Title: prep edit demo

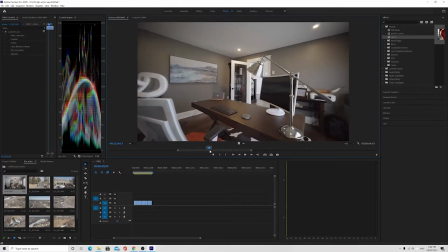[17:25]
through that framing, right?
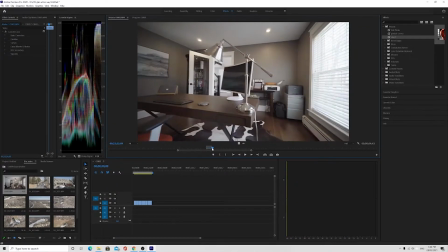[17:32]
So that's a good way to think about shooting video shots.
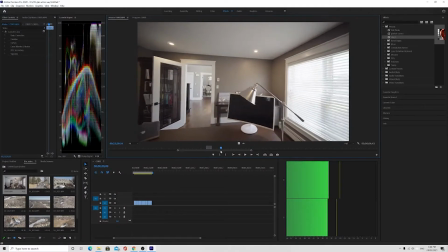[17:36]
Like, video is basically,
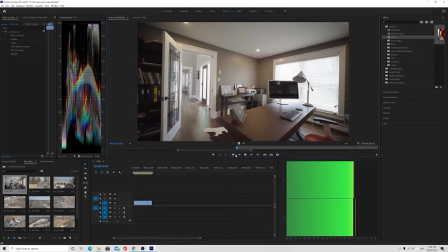[17:38]
you have one shot which would basically be the same shot that you would take as a picture that's kind of framed from that position,
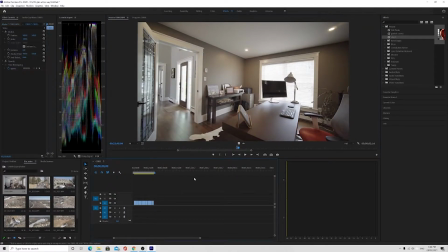[17:46]
and then within that you're basically just moving the camera
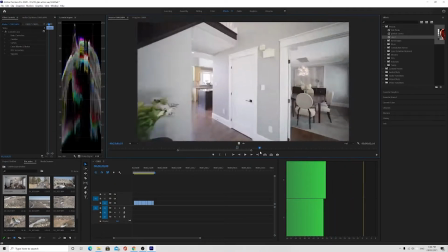[17:51]
in a kind of symmetrically pleasing way that kind of goes through that.
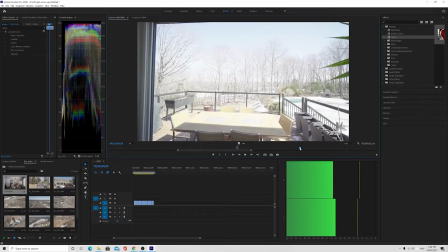[17:57]
Okay, looks like I'm doing an outside shot. So I am turning the
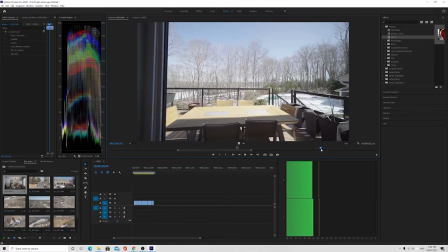[18:05]
ISO down to as low as it can go. I'm opening the aperture. Don't want to open it past like 11,
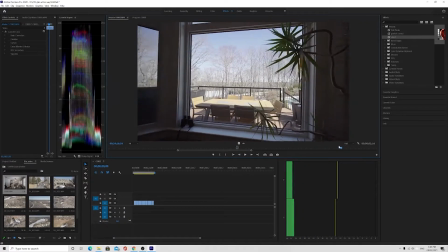[18:13]
because what happens with that is you can get specks on the screen with the aperture tightens up.
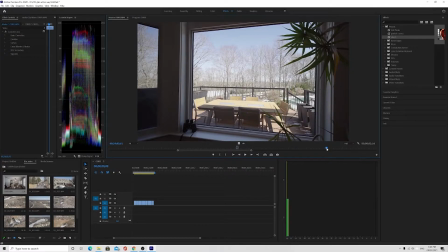[18:20]
If there's any dust on the screen, if it's like if it's an f over 11, then you might see it, a little dust on the sensor. So I also upped the shutter speed. So that's how fast the shutter goes.
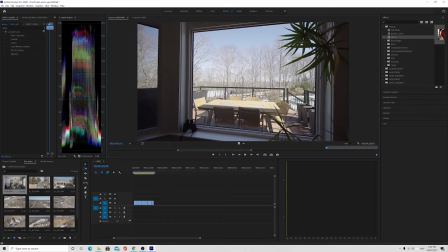[18:39]
Now, the thing with the shutter speed is you ideally want your shutter speed to be exactly double what your frame rate is, because the shot can't be crystal clear. It has to have a little bit of blur to it, or else you'll get kind of like it'll look choppy and jittery.
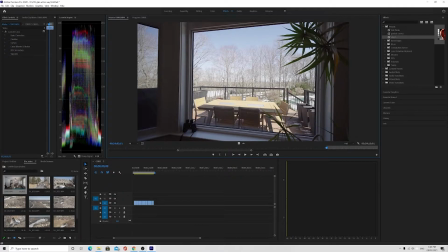[18:58]
If there's a little bit of a blur, it makes everything look smooth, right? And since I up the shutter speed, that means that we have to go very, very slow with this shot.
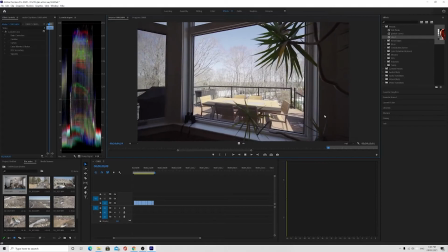[19:09]
So let's see, where am I starting the shot?
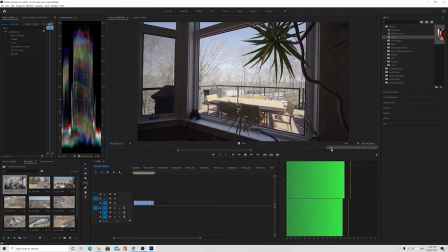[19:13]
Like right here.
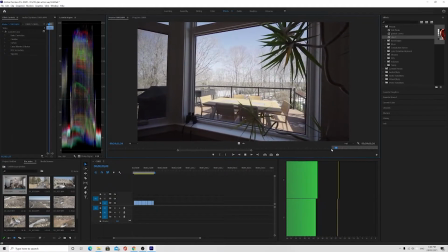[19:15]
Like, see how slow, and this is half speed on top of going really slow.
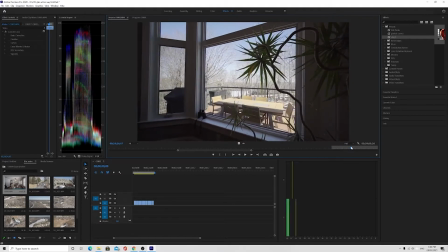[19:23]
So that's, yeah, just really, really slow. Actually, we'll use this one right there.
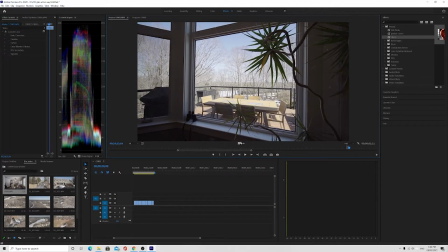[19:30]
We'll grab that.
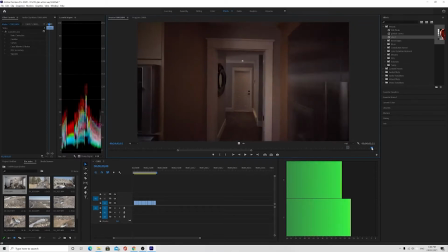[19:34]
Okay, keep going. Now I fix all my ISO and my settings,
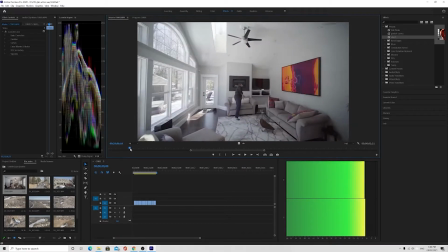[19:41]
and these guys are down here just hanging out, waiting for me to finish my thing.
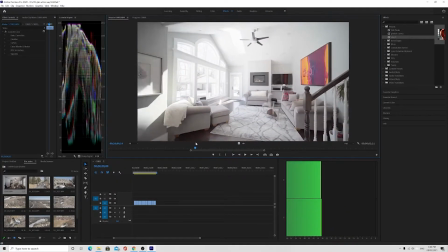[19:49]
Alright, so this room's nice, got a lot of nice light in it. So do a little basic orbit at the end of the room to get that kind of shot.
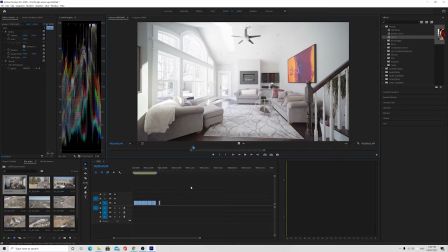[20:01]
So grab that,
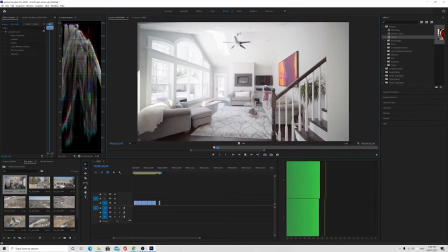[20:06]
and this shot down the stairs. I might have liked that shot if that wall wasn't in the way.
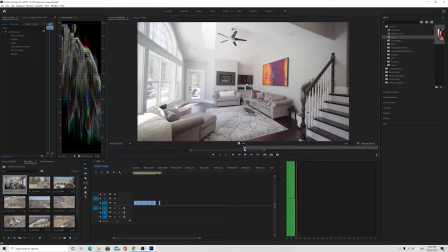[20:19]
Okay, so like this, the middle point of the shot would probably be around.
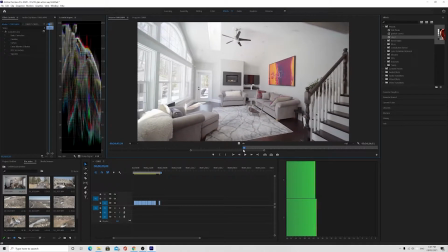[20:24]
Actually, no, I wouldn't frame any of that.
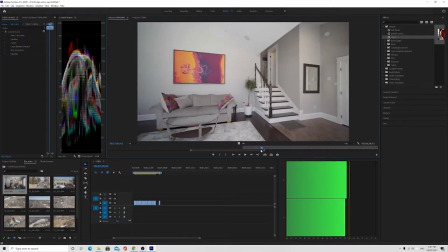[20:29]
All right, I would just do, that's not very good. Okay.
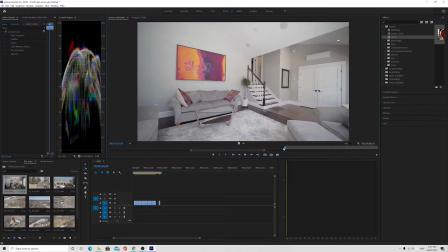[20:37]
Okay, so
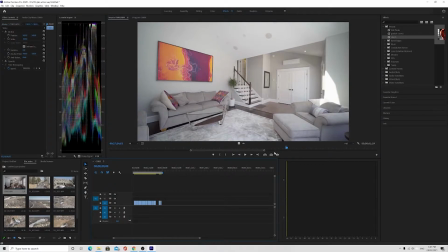[20:41]
it's a kind of a garbage shot too. I need to get further back.
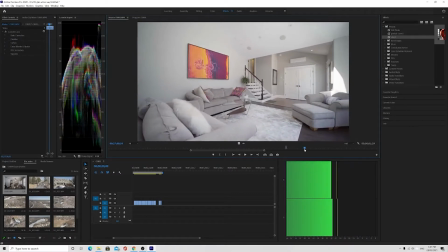[20:47]
Yeah. And am I going to do a slide? Yes, I am.
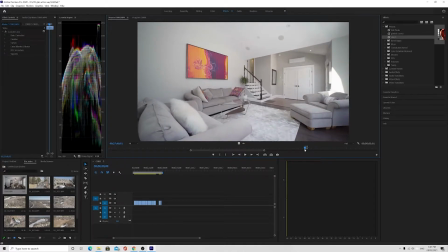[20:56]
So that's a pretty good shot. It being, see, I should have
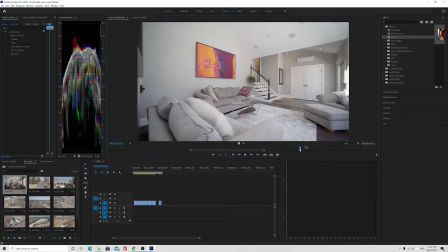[21:02]
aimed the camera a little bit more to the left and gotten a little bit more of that wall. Cause okay, so like I've been saying, the whole point of doing this is to every shot has to give the watcher an understanding of the space, right?
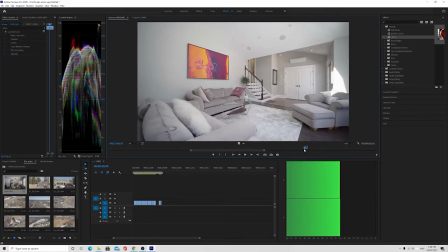[21:23]
So where I made a mistake and I started my shot right here, you can't see this wall.
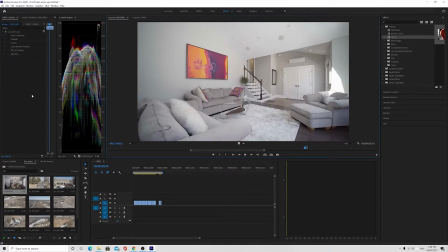[21:30]
You don't know if this wall's back here. You don't know if this wall's right here.